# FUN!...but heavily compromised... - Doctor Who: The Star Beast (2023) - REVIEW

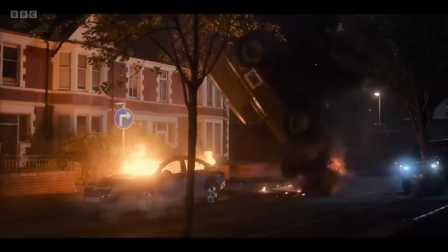1544s
We've got street battle between unit and the wraith warriors often framed from a child's
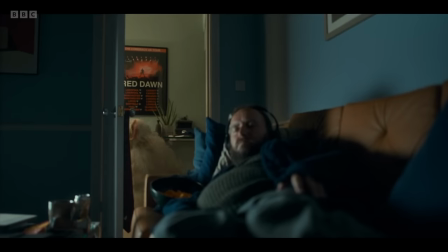1549s
window to our heroes having to sneak past a sleeping neighbor these are all
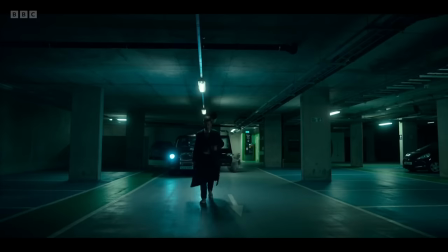1553s
given weight without losing touch of the human element great scene transitions
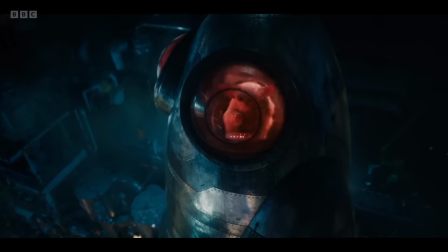1558s
fun framing of the meep throughout the serial and the confidence to just let
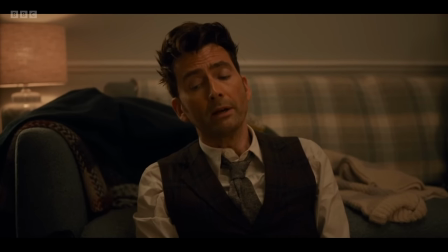1563s
the camera linger and allow the cast to do their best work it's also insane
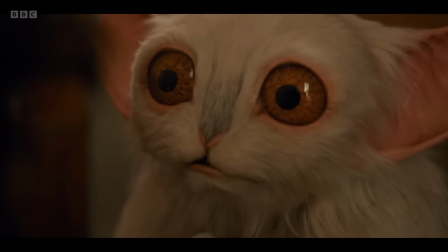1568s
just how good the meep looks a seamless combination of a
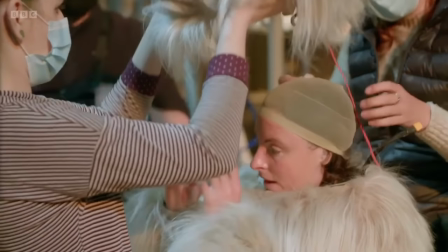1573s
furry practical costume mixed with convincing facial animations going
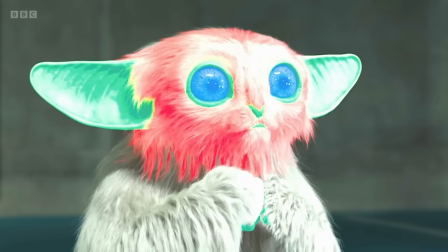1578s
through the footage from doctor who unleashed it's kind of amazing just how much of the meep in the second
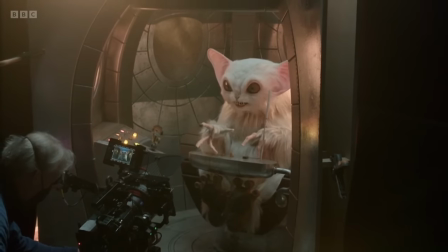1583s
half of the episode is practical it's also so good to see
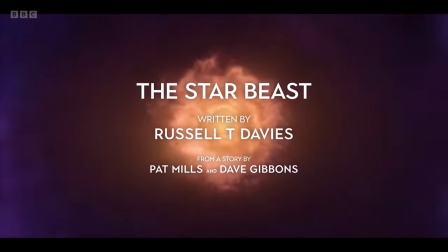1588s
pat mills and dave gibbon's names front and center for their work on the 1979
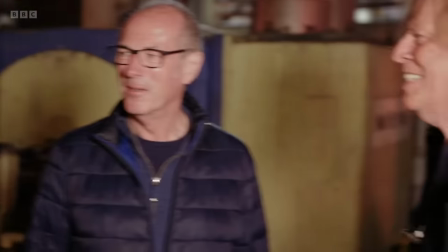1592s
comic strip in a climate where companies like disney or warner brothers giving appropriate
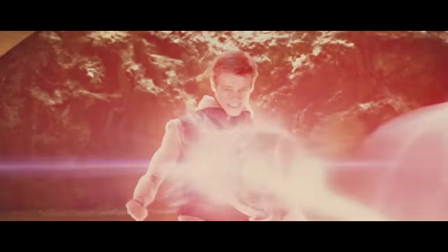1597s
credit for those who created some of their biggest film properties and characters is
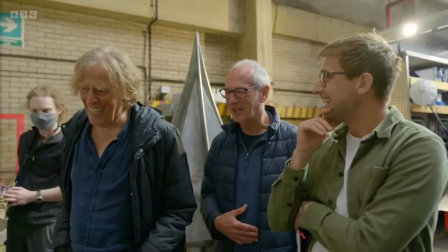1602s
like pulling teeth it's depressingly admirable to see bad
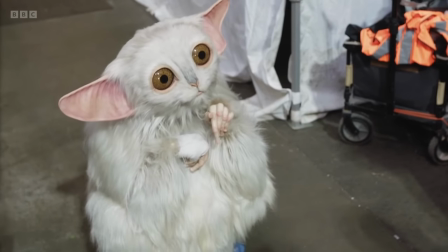1606s
wolf booking that trend and actually putting these creatives on a pedestal over
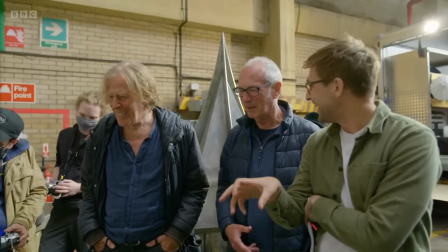1611s
40 years later i will say though i'm curious as to whether or not there's a slightly
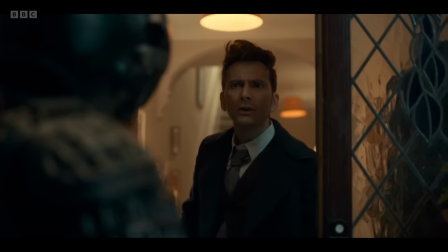1616s
longer cut of the star beast out there because the ending reveal where it's shown that
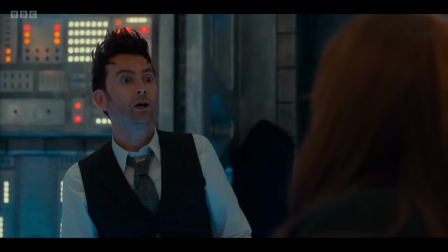1620s
rose inherited the Metacrisis from Donna, it's full of moments that get no setup.
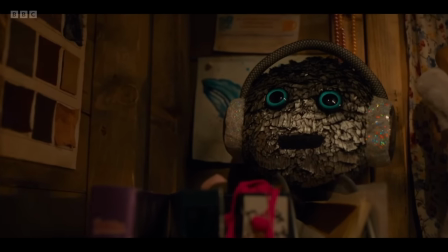1625s
Those plush toys from the Doctor and Donna's adventures, they're cute, but literally none of them appear in the scenes earlier in Rose's shed.
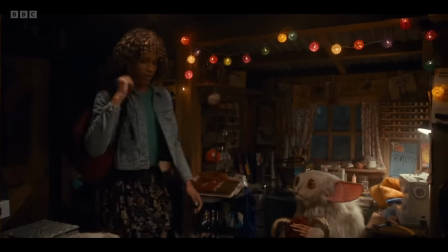1634s
Not even as a fun background detail or easter egg.
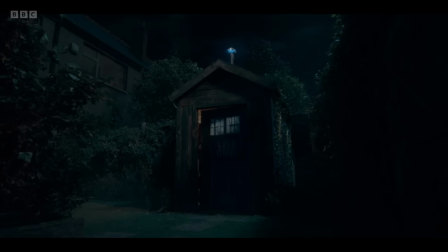1637s
We never get a good enough look at the shed to hint at it resembling the TARDIS early on, and even Rose being non-binary,
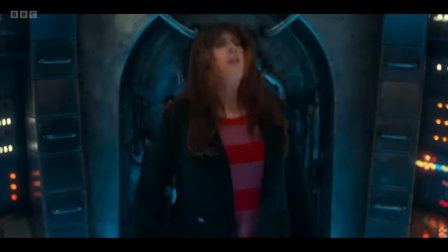1644s
that's not set up either rose is such an afterthought in this episode that even
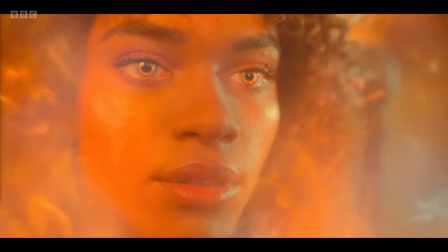1649s
the big oh it was in plain sight ending that delivery it didn't even put
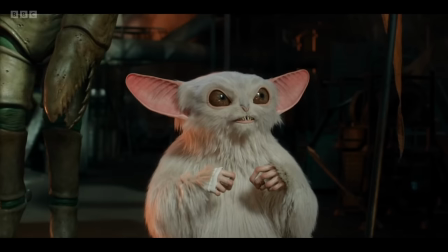1654s
the clues in the audience's sight it felt like a cheat but aside from that it's a terrific looking production from top to bottom murray gold returns
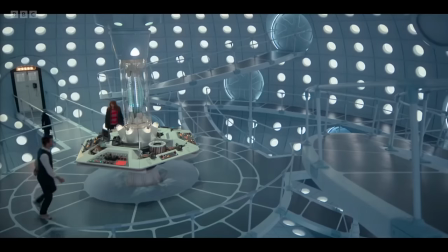1663s
as composer after several years away and aside from the elating triumphant music when the doctor and donna set foot in the new tardis a lot of it
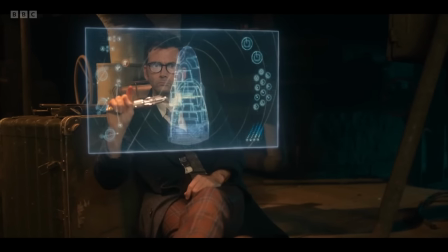1671s
feels very familiar obviously it's the same composer and there's going to be a lot of recurring motifs like i'm the doctor the doctor's theme etc but
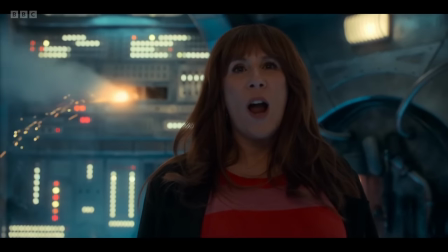1680s
i just mean in general this is definitely the same composer from 15 years ago for better or for worse the brand new theme tune for the 60th
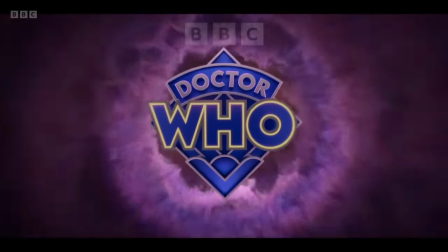1689s
anniversary is yep it's a murray gold doctor who theme with a dash of pirates of the caribbean thrown in there and once you hear it you can't unhear it
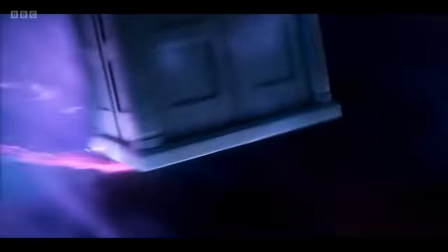1698s
speaking of titles i actually do love the new intro with the police box almost surfing the vortex before being flung around it's a departure
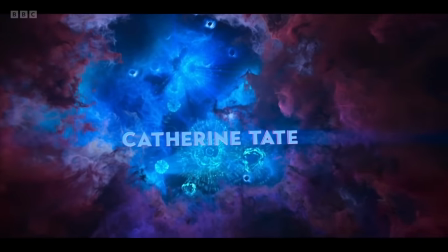1707s
from previous revived series openers but i think it calls back to the seventh doctor's opening
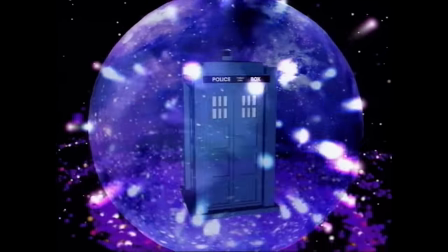1712s
where it's not so much space or the vortex but something more grandiose visually aside
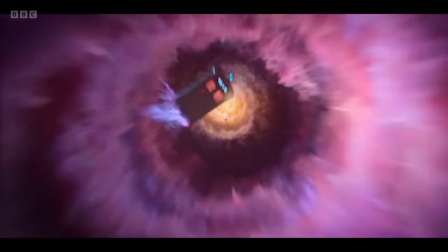1718s
from the logos implementation it's literally just a swirling png i like it a
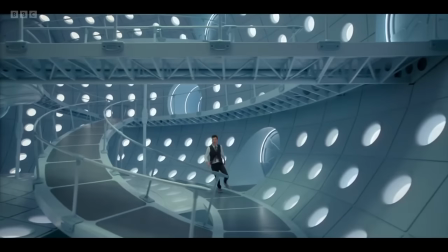1723s
lot as for the new tardis it's big really big
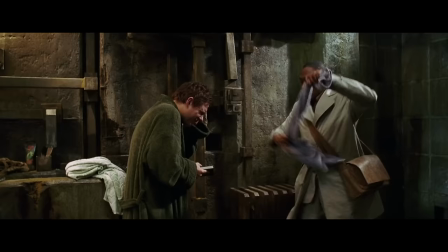1728s
you can absolutely tell that this is the same production designer who worked on the 2005 Hitchhiker's Guide to the Galaxy movie,
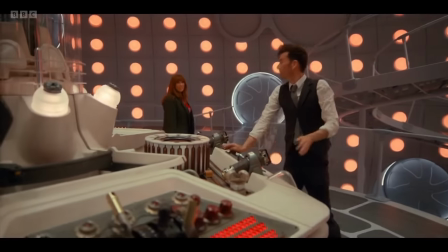1736s
specifically the Heart of Gold Spaceship. Phil Sims, who also worked on other great sci-fi productions like Guardians of the Galaxy and The Martian,
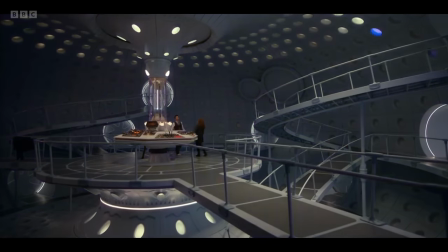1745s
is a huge get for this new era of Doctor Who and I cannot wait to see his upcoming work.
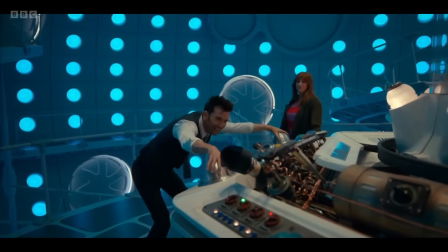1751s
But yeah, the different coloured lights seem to offer an insane amount of options.
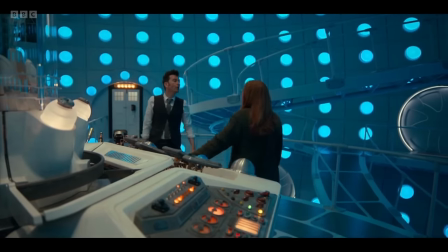1756s
I love the ramps and the sheer size of the set means that you can fly drones inside of it to get different shots and angles but
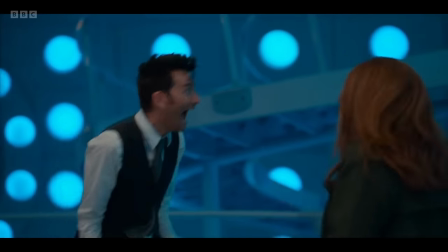1764s
damn is it empty i sure hope that it becomes more homely
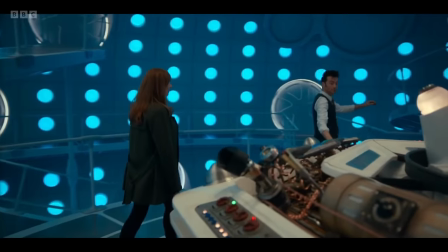1768s
and ends up feeling a bit more lived in because otherwise all of that size is
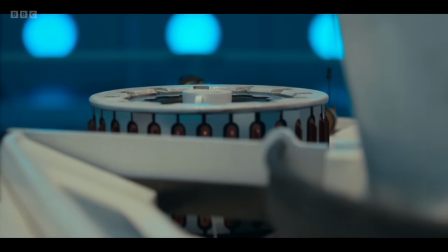1773s
just going to waste i liked the return of the food and drinks processor though very first Doctor.